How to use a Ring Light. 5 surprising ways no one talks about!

I'm not a big fan of ring lights. There's much better gear you can buy for a more professional look. But if you already have a ring light, here's the top five ways that you can make better use of it.
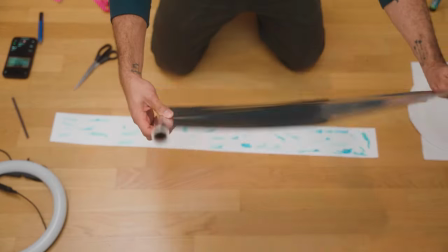[0:10]
You're gonna want to stick around for the number one spot because I'll be using basic household items to pimp up your ring light so that your videos go from looking like this to this. My name is Anthony and I help content creators make better videos. In a previous video, I explained exactly why I don't like ring lights. You can check that out later. But for now, here are the top five ways to make better use of your ring light.
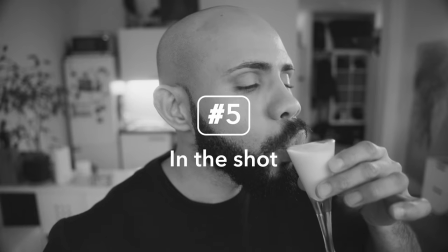[0:41]
Number five, you can have it in the shot. Not that shot. I think one of the main reasons ring lights are so popular is the fact that they look cool because we've all seen them in music videos and TV commercials. They are literally called diva lights. So basically ring lights are the drag queens of lighting gear, just much brighter. I can say that because I am a drag queen. Girl, we're not that smart. So having a ring light in the shot can be cool.
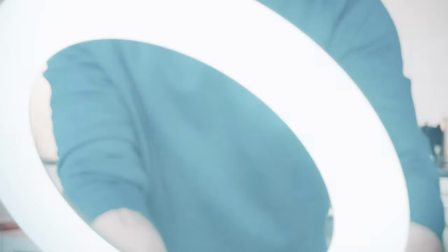[1:08]
Just make sure to avoid having them point directly into the lens as this can create a glare effect and wash out the entire image. Number four, as a background light. A great way of separating your subject from your background is by adding a halo behind your subject. A ring light is ideal for this because you can literally just tape it to the back of a chair. And if you have the kind that has multiple colors, you can play around until you get something that pops. And what I mean by popping is basically color temperature. If your foreground is warm, having a cool halo on your background will make the warmth of your foreground pop. Or you can make it warmer. I mean, just go crazy, experiment. Colors of the wind, you can try all the colors.
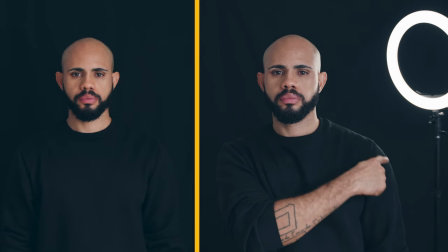[1:49]
Number three, as a contour light. A contour light, also known as a kick, is any light that hits your subject from behind. The reason you want to do this, again, is to separate your subject from the background. It's really important to have this separation when you have a really busy background and when
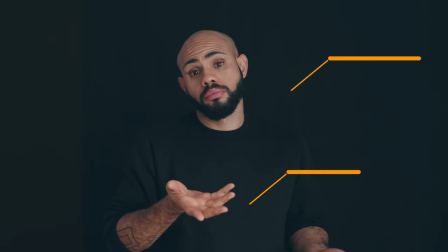[2:06]
your subject is wearing clothes that are kind of the same color as the background. It's for situations where you don't really have a defined shape of your subject. Adding a contour light is one of those details that goes a long way in making your videos look professional.
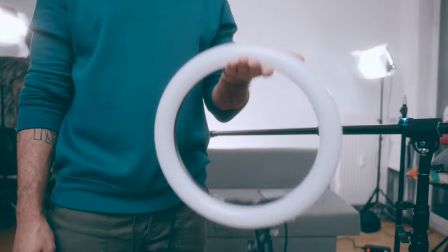[2:20]
Number two, as a top light. Ring lights usually do not weigh a lot so hanging one up is quite doable with some planning. Having a light shining down from above sort of combines the benefits of having a background light and a contour light using just one source.
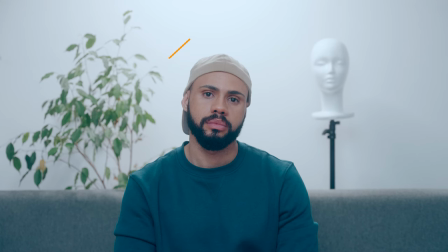[2:35]
The light falling behind your subject illuminates your background while the light falling
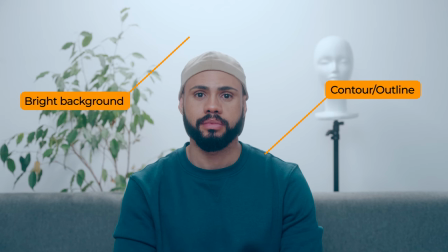[2:40]
on your subject creates an outline that helps separate them from the background.
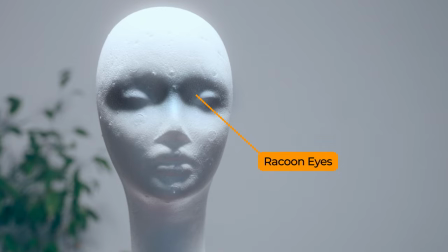[2:45]
Just make sure you don't have the light falling on your face because you're get raccoon eyes so it needs to be a little bit behind. And finally I'm gonna tell you the number one way you can use a ring light but first a message from our sponsors. We don't have any sponsors, back to the video. Awesome! The number one way to use your ring light in my opinion is by turning it into a soft box. Now there are soft boxes made especially for ring lights but I challenged myself to come up with a solution using items lying around the house.
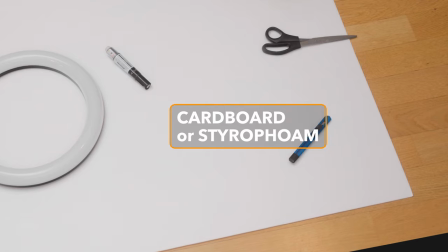[3:16]
Here's what you'll need a piece of cardboard or styrofoam, some shiny kitchen foil,
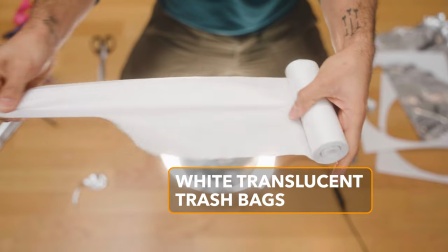[3:21]
paper glue, and white translucent not transparent trash bags, you know, the kind you find in your dog's poop.
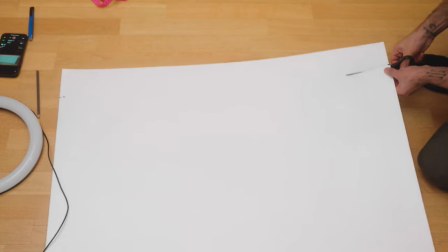[3:26]
First up, take your styrofoam and cut out a strip that is as long as your cardboard and about 10 centimeters wide.
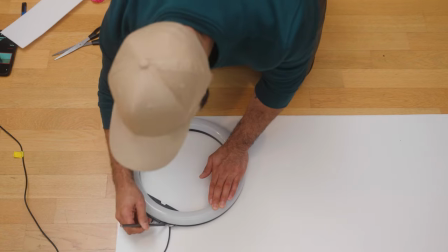[3:33]
Next, place your ring light on the styrofoam and trace its outline so that you have a circle, and then you cut it out.
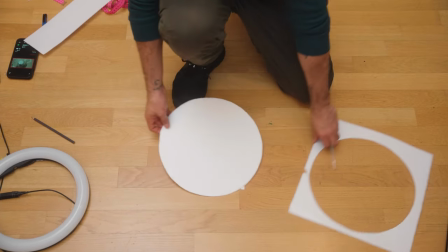[3:40]
Park that to the side for a second. Now, let's get sticky with it.